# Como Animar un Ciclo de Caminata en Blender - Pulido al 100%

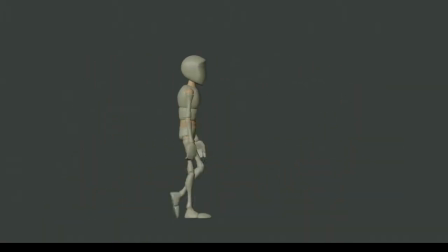12:21 Y por último, pero no menos importante, el personaje deberá estar desequilibrado, aunque sea ligeramente, hacia adelante en las poses intermedias, puesto que este desequilibrio es lo que hará que su cuerpo se mueva y siga avanzando.
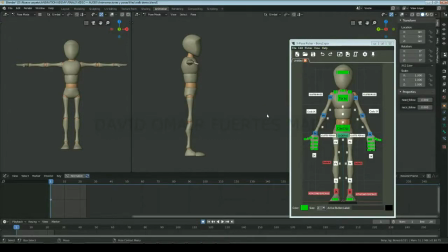12:39 Empezaremos creando la primera pose en el fotograma 1, la cual será la pose de contacto,
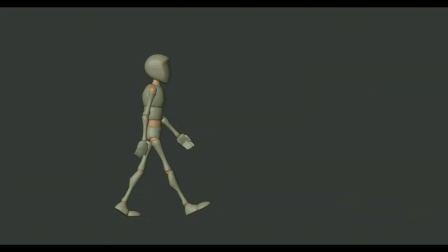12:45 es decir, la pose en la que el pie delantero contacta con el suelo.
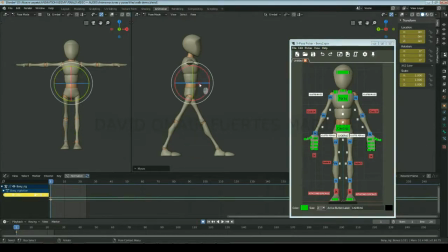12:53 Rotaremos las caderas acordemente con la pierna que vayamos a poner delante Y como todo el peso aún estará en la pierna trasera y la pierna delantera no está levantada, las caderas estarán levantadas sobre ésta Queremos que en esta pose la pierna trasera esté ligeramente doblada,
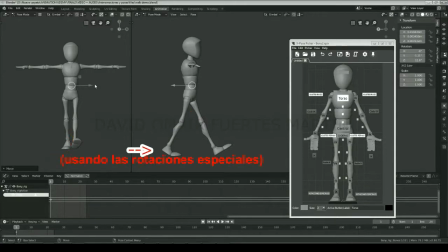13:13 con el pie apuntando ligeramente hacia afuera y con el talón levantado La pierna delantera estará estirada, con el pie apuntando ligeramente hacia afuera y solo con el talón apoyado.
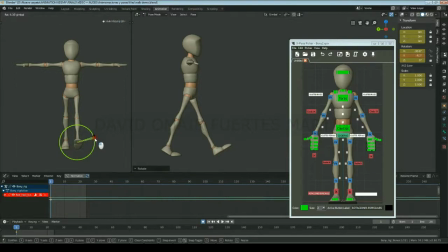13:29 E inclinaremos ligeramente el pie delantero hacia el lado utilizando las rotaciones especiales, para que la pose sea más natural y el pie no esté tan paralelo al suelo.
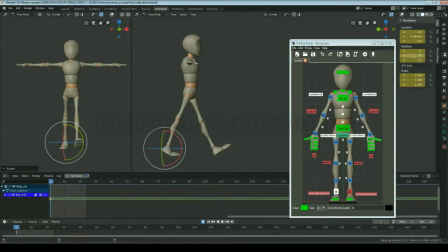Dependiendo del personaje y lo grande que queramos que sea la zancada, deberemos bajar el cuerpo proporcionalmente. Para este ciclo de caminar genérico, haremos que la zancada no sea ni muy grande ni muy pequeña.
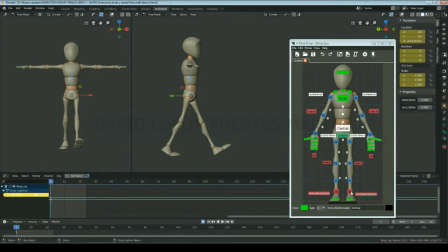14:06 A continuación, en la vista frontal, moveremos ambos pies hacia el centro. Y aunque el cuerpo estará bastante centrado, aún estará ligeramente desplazado sobre la pierna apoyada.
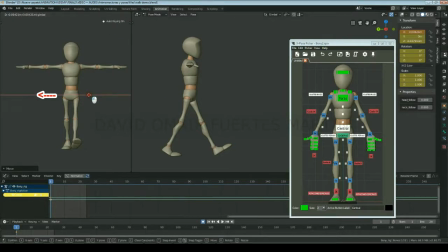14:25 Así que muy levemente moveremos el control central sobre esta pierna. Ahora posaremos el torso rotándolo en el sentido opuesto a las caderas y
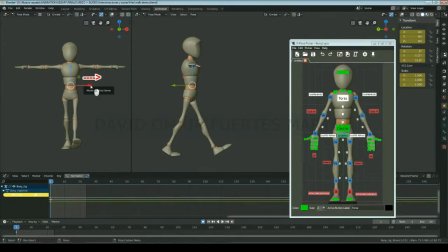14:40 ajustaremos su posición lateral para compensar la rotación y así hacer que se mantenga estable y no se tambale excesivamente de lado a lado.
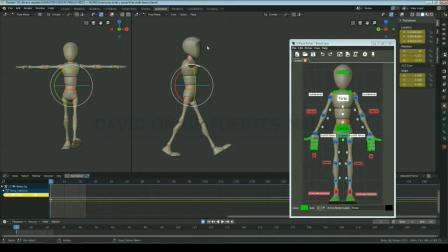14:58 Y debido a que está moviéndose hacia delante en una superficie plana, lo inclinaremos ligeramente hacia delante. Seguidamente posaremos los brazos haciendo que el que esté delante tenga la parte de arriba rotada más allá de la verticalidad y
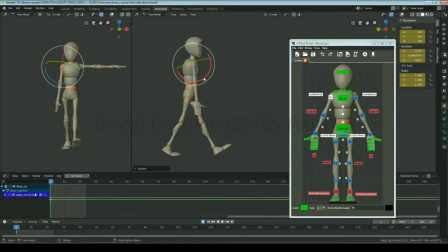la parte de abajo rotada un poco más allá del paralelismo con la pierna delantera.
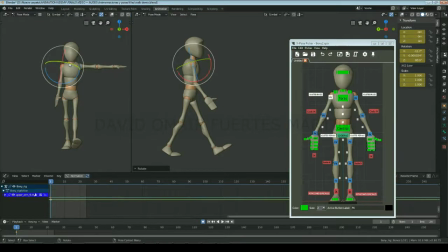15:29 Nos aseguraremos que en la vista frontal haya un mínimo de espacio vacío entre el brazo y el cuerpo y lo rotaremos ligeramente hacia adentro en el eje Y. Finalmente, rotaremos el hombro muy sutilmente para que esté rotado en relación a la posición del brazo.
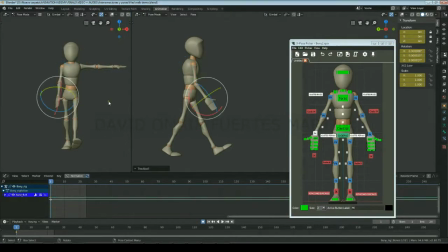15:47 Rotaremos la muñeca muy ligeramente hacia afuera en el eje Z, muy ligeramente hacia adelante y un poco hacia afuera en el eje Y y posaremos los dedos para que estén en una postura relajada.